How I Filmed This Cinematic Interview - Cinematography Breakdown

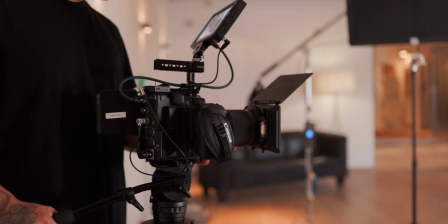And we had this angle operated by Franco on a tripod on a fluid head because I wanted
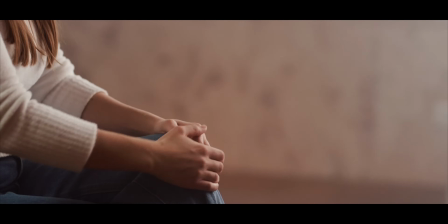to switch between a close-up of her face but also close-up details of her hands when she's moving, so he was switching back and forth between the two.
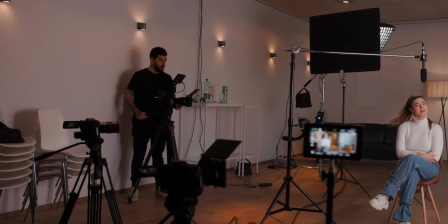The 2 Canon C70s stood on 2 cheap tripods that I found on Amazon, and for what they needed to do, that actually worked out quite fine, and I will link them down in the description below too.
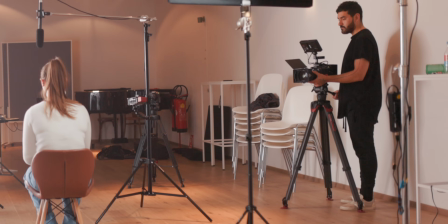The Canon C300 Mark III being a bit heavier and also had to move in those shots, I put them on my Sachtler Flowtech 75 with a fluid head. Overall, I found my choice of using the Canon C70s for this interview setup being the right choice, because I really like the sensor with its dynamic range, which was really favorable for this location, especially having this big window in the background, and the image is not looking too digital and it's a bit soft, which is exactly what I was going for. And now let's talk a bit more about the audio. When shooting important interviews, I always use two sources of audio, one lavalier microphone and one shotgun microphone.
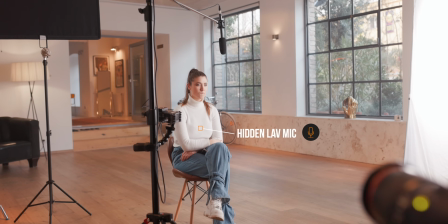I hid one lavalier microphone under her clothing, and for this I used a Tentacle Track E with a Bumblebee attachment, which was attached directly to her bra.
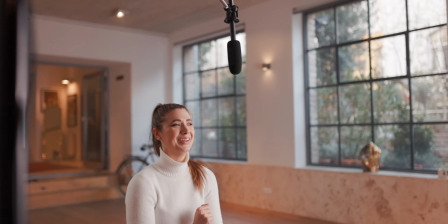My second source of audio, and that was the one that I eventually ended up using in the edit, was an XLR shotgun microphone wired into a Zoom F6 recorder.
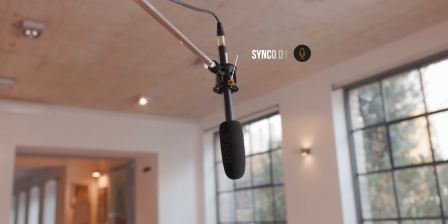For this I used a Synco D1, and that was not my microphone of choice. I wanted to use my Deity S Mic 2S, but I rented it out 3 weeks prior and they kept re-renting it, and I didn't have it on the day of the shoot, although I was supposed to get it back, but then they actually extended their rental, so I had to use my Synco D1. And in the end, I actually think that the audio sounded perfectly fine. Both the Tentacle Track E as well as the Zoom F6 both use 32-bit float. And I love this ever since I discovered it, and I use this for all of my interview setups. And if you want to know more about this, I have an old review about the Tentacle Track E's that I will link up here.
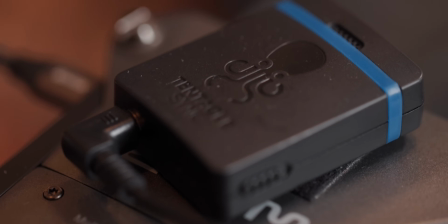To keep all of our cameras as well as the audio in sync, we used a Tentacle Sync timecode setup. Just so that you can see the difference between the two microphones, I will show a 2 clip of both of these microphones and you can decide which one you like better.
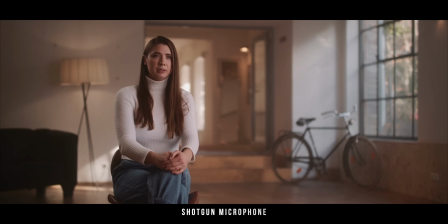I skated for 2 years with a broken heel until I couldn't walk anymore. And I went to a lot of doctors and everybody said it's just in my head and I do too much training. And I skated for 2 years with a broken heel until I couldn't walk anymore. And I went to a lot of doctors and everybody said it's just in my head and I do too much training.
And to actually make the audio sound as good as it did, I had to do some editing in post. The room was really echoey, so I used an AI tool that I use all the time to get rid of that echo.
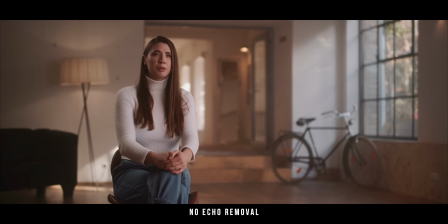So here's a before and after.
I skated for 2 years with a broken heel until I couldn't walk anymore. I skated for 2 years with a broken heel until I couldn't walk anymore.
The rest I had to do was just adjust the levels and also edit the voice over just a tiny bit.
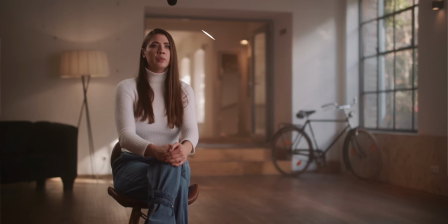I placed the microphone as close to her mouth as I can without it being in the shot. And I did this with a C-stand and a boom pole. That's it for the audio part. Now let's talk about the most complex part of the interview, and that is the lighting. First of all, we started with the available light in the room, and this was obviously the big window source, and we also had some practicals. And this is how I started setting up for all of my interview setups. Let's see what we actually have and how we can work with it. So without having any of our own lights, I just turned up the lights that we had in the room.
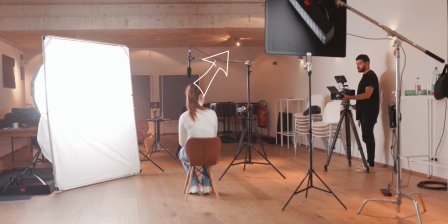Some of the spotlights that were just above her we had to turn off because otherwise it would have just interfered with her,
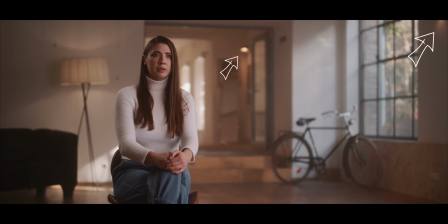but some of them I actually left on because they made for some great color contrast in the background and also filled up that negative space. We then found another practical light that we moved in the background because it gave the whole scene a bit more of this dark, bright pattern, and it also created more color contrast. Those were just regular tungsten lights, so we exposed for the window as well as those tungsten lights without even moving in our own lights at all. Once I was satisfied with the available light, I started to light the scene myself.
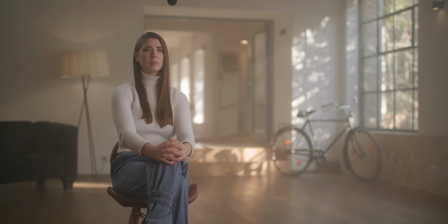The first light I brought in was a hair light, and the intention here was to separate her more from the background as well as mimic the practical that was standing behind her. For this I used an LED flex light with a softbox as well as a honeycomb grid.
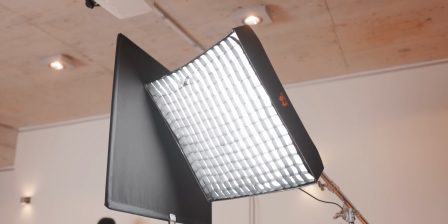I placed this light way above her around a 45-degree angle with a C-stand and a boom pole.
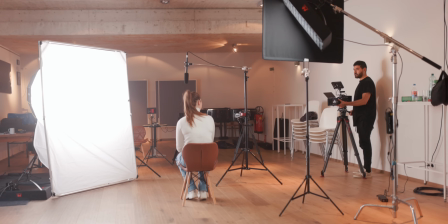To not have too much fill on the dark side of her face and especially not have any spill towards her nose and the front side of her face,
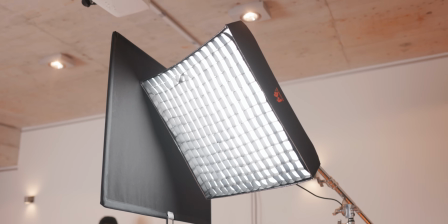I also used a flag to just control my light a little bit better. The light that I used on that shoot is probably not the light that I would choose for future shoots, but it worked well for that one in particular. But for future shoots I would probably use a light tube for this because it's easier to control and easier to rig up.
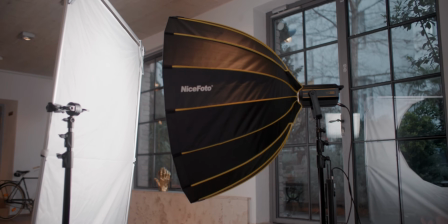So now let's talk about our key light. I wanted to have a really big and soft light source so that it looks like it's coming from the window and she's really naturally being lit.
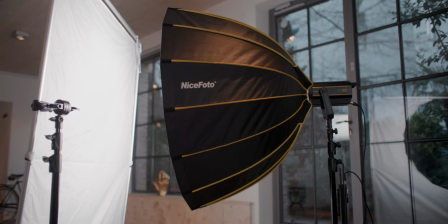In order to achieve this, I used a Godox FL300, and this is a 300 watt COB light.
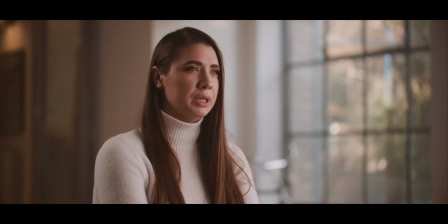I had the light on full power the entire time and it was just enough to light her correctly, with us being on 6 stops of ND to expose for the big window in the background. So it would have been probably on the safer side to use a 600 watt light, but the 300 watt light was the strongest light that I had at the time.
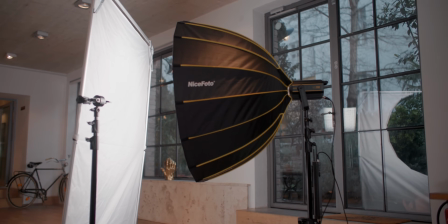To achieve this really soft wrapped around light, I used a parabolic softbox with only the small layer of diffusion.
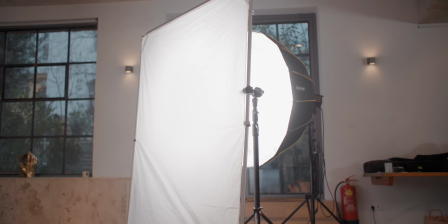I then used an Intelitech Diffusion fast frame to put in between my light source and my subject.
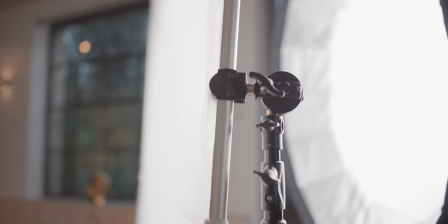And this is a 5 feet by 6.5 feet diffusion frame. And this was the perfect size to give us this really nice and soft key light.
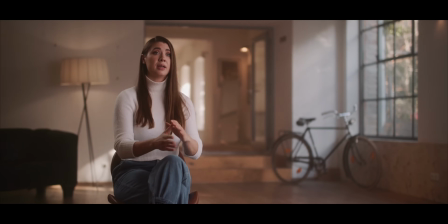It being a rectangular shape instead of being a round softbox, it also helped selling the idea of our light coming from the window on the side,
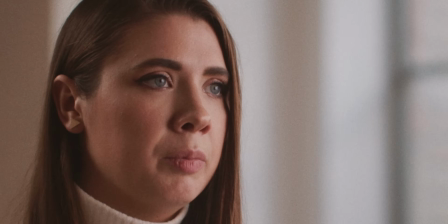because it also gave us this gorgeous catch light in her eyes. I had the key light placed on a 45-degree angle on our camera right,
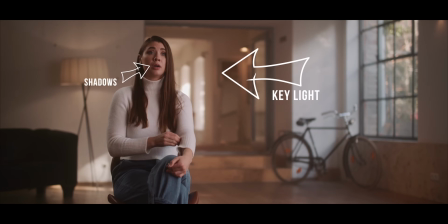and this way we still have some shadows and we achieved a bit of a Rembrandt lighting.
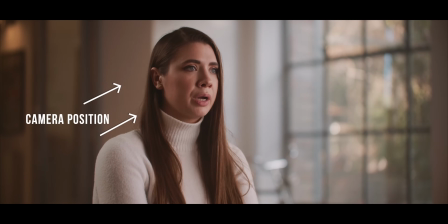We then used all of our cameras to shoot into the dark side of her face to create a bit of a silhouette and therefore create more depth. And that's all the light that we needed. I was fully prepared to set up 4 or 5 lights with more flex to create more contrast, but in the end I was really happy with the results that I got out of these 2 lights plus the available light in the room.
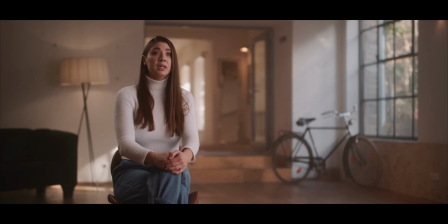I think our contrast ratios from dark to bright were perfect for this shoot and the story that we wanted to tell. Funnily enough, since then we shot a ton of different projects, especially interview setups,
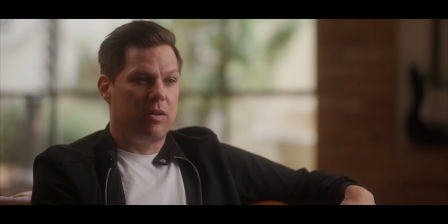and I didn't use any of the lighting setup that I used for this particular shoot.
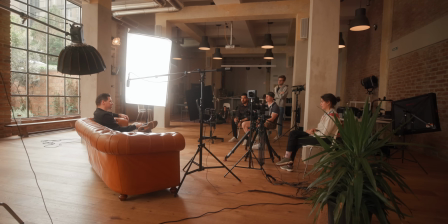So if you're interested in more breakdowns of interviews, then make sure to subscribe, because I will do so, and then I will explain also what other kind of lighting equipment I used for all of the other shoots. The last thing I had to do to achieve this cinematic look for our interview setup was color grading.
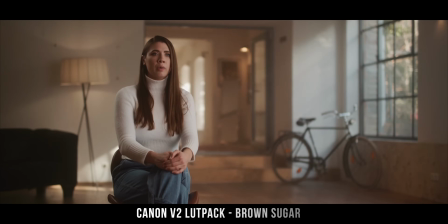And that was surprisingly easy, because all I had to do was throw in one of my custom LUTs, do a bit of a color correction, and that's pretty much it. And if you're interested in those LUTs, then check out the link down in the description below. But if you want to see an in-depth video on how I color graded the entire short film documentary, make sure to subscribe, because this video will be up next week on my channel. And if you have any more questions about the documentary, and this could be how we shot it, the story, how much we had to pay for everything, you name it, then leave a comment down in the description below, because also at the end of next week I will do a full behind the scenes and making of for this documentary shoot, and I will answer all of your questions here. And if you enjoyed this video, then please give it a thumbs up, because it really helps the channel grow. Subscribe for more content, and I hope to see you on the next one.